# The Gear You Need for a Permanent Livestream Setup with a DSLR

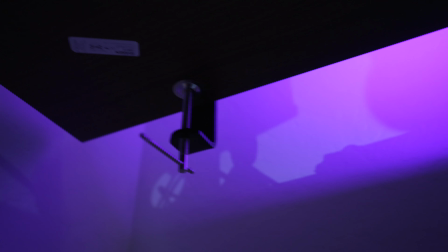[4:07]
It's just really simple way to get it clamped onto the desk.
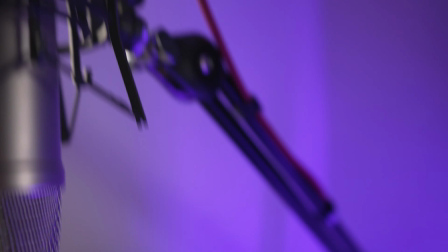[4:10]
Running out of the microphone is a full-size XLR and it runs down and into this audio box USB.
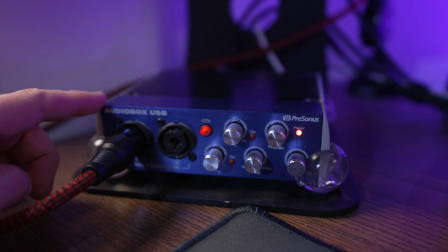[4:17]
Basically this is an audio interface that plugs into your computer via USB and it allows
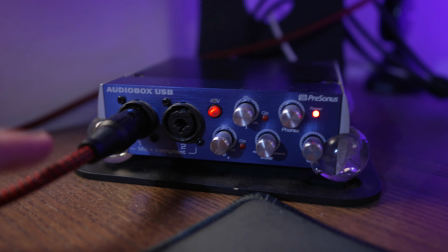[4:22]
you to plug in up to two XLR so I could do two microphones if I want to.
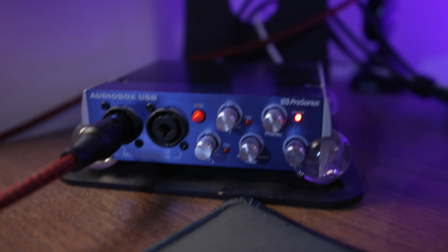[4:27]
You don't have to get this exact one. There are a ton of different options out there.
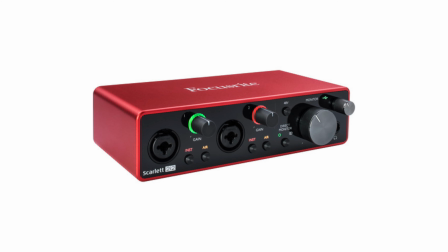[4:31]
The Scarlett's is another really popular option and the nice thing about this is it does have
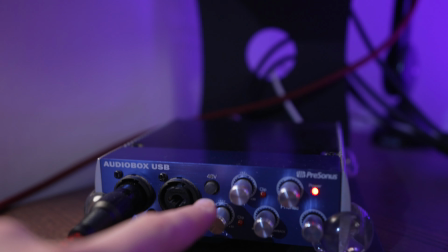[4:36]
a plus 48 volts so I can add phantom power because
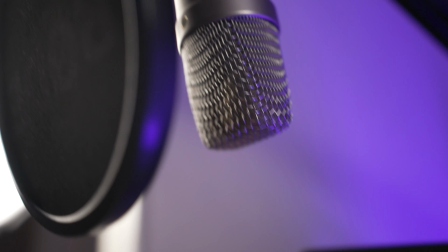[4:40]
this microphone requires that and here I can control the exact gain of the
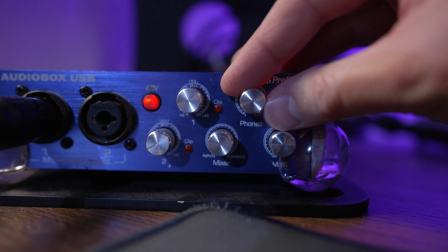[4:45]
microphone make sure it isn't clipping and I have headphone volume control and
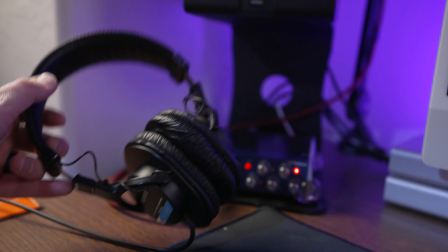[4:50]
what I do is actually plug my headphones directly into this interface so that I can hear this microphone. Now you don't have to use a microphone setup exactly like this if you want to save money you could buy a USB microphone there are a bunch of great ones
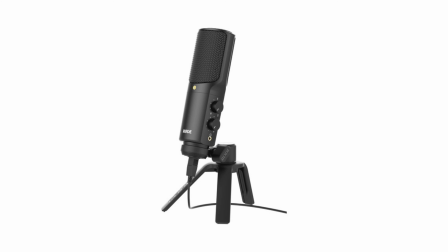[5:05]
out there from companies like blue yeti sure and rode all make usb microphones that have a pretty nice sound and you can skip
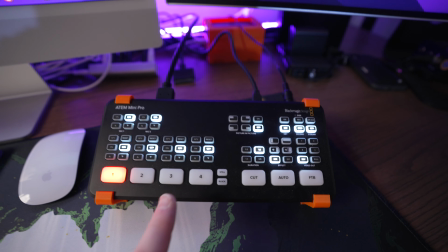[5:12]
the audio interface completely and save the money if you want to now let's take a look at the video switcher i'm using again this is the atom mini pro
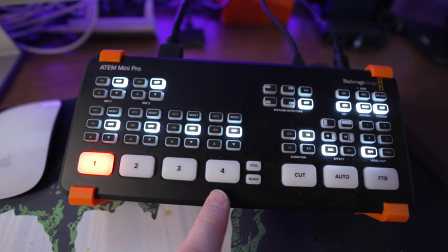[5:20]
it allows up to four hdmi inputs so you could do four different camera angles or you know a laptop input for you know another
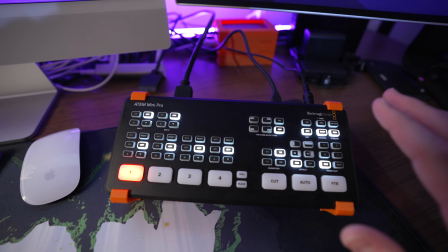[5:28]
screen or something this piece of equipment is absolute overkill if you're only going to be using one camera angle I really don't recommend it you can save your money
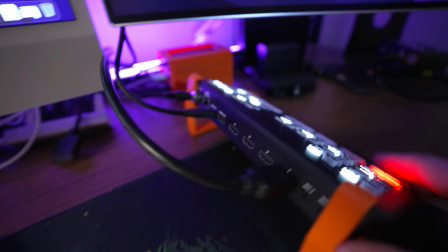[5:36]
and spend it elsewhere if you don't need all of these different inputs and options I mean there's things built into this like doing you
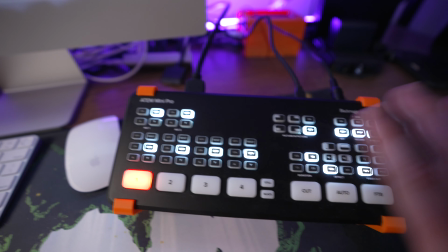[5:44]
know cuts between angles auto fades fade to black and a bunch of other things you can do things like picture in picture so if you have multiple
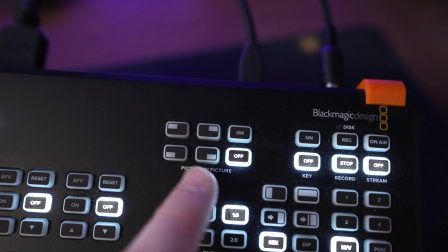[5:52]
angles or maybe you're gaming and you want to show yourself and the game footage you can do all that here you can also record with the
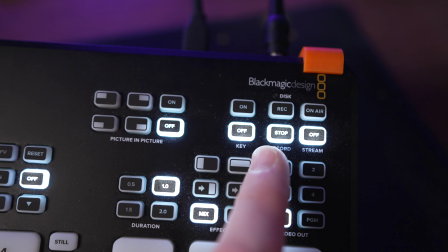[6:00]
mini pro version so you could hook up a little ssd drive and then when you're done streaming you could pull it out and do all of your editing say of your live stream if you want to even the 810 mini is 500 so if you don't need multi-angle or all those extra features just save your money and use it on lighting or something else like i said though there are so many other cheaper options for getting the hdmi feed out of your camera and into your computer my number one cheapest option that is still great quality is the Elgato Cam Link 4K. It's just a simple USB 3.0 input and then it has an HDMI input. That's it. It's extremely simple. The next option is the Blackmagic Ultra Studio Recorder 3G. And the nice thing about this is that it has HDMI and SDI input available. So if you're using a higher end camera that uses SDI, this is a nice option to have and it's only about $120.
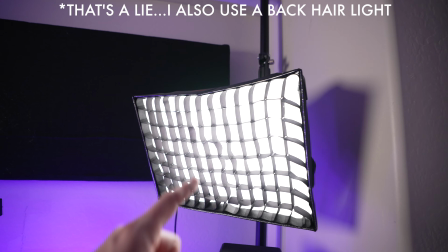[6:51]
Now let's take a look at the lighting I'm using. Typically I just use one light inside of a soft box to help of course soften it up and then I have
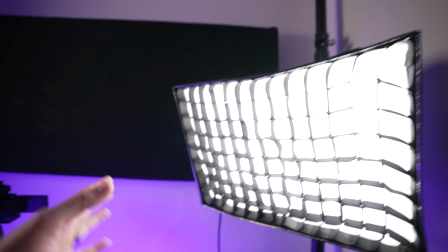[6:59]
a little grid on there to keep it from spilling all over the room and adding extra light that I don't need.
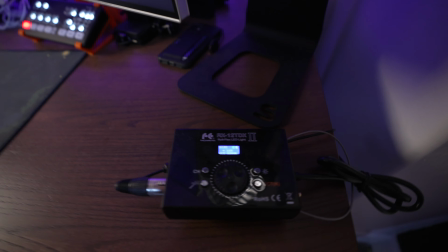[7:04]
Now this one that I'm using is the Falcon Eyes R12 TDX and I've actually done a full review of this.
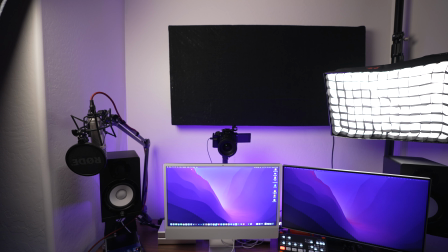[7:13]
Let's talk about how I have this light mounted and why I have it positioned where I do. I didn't want the light directly over the camera here because it would make a very flat lighting.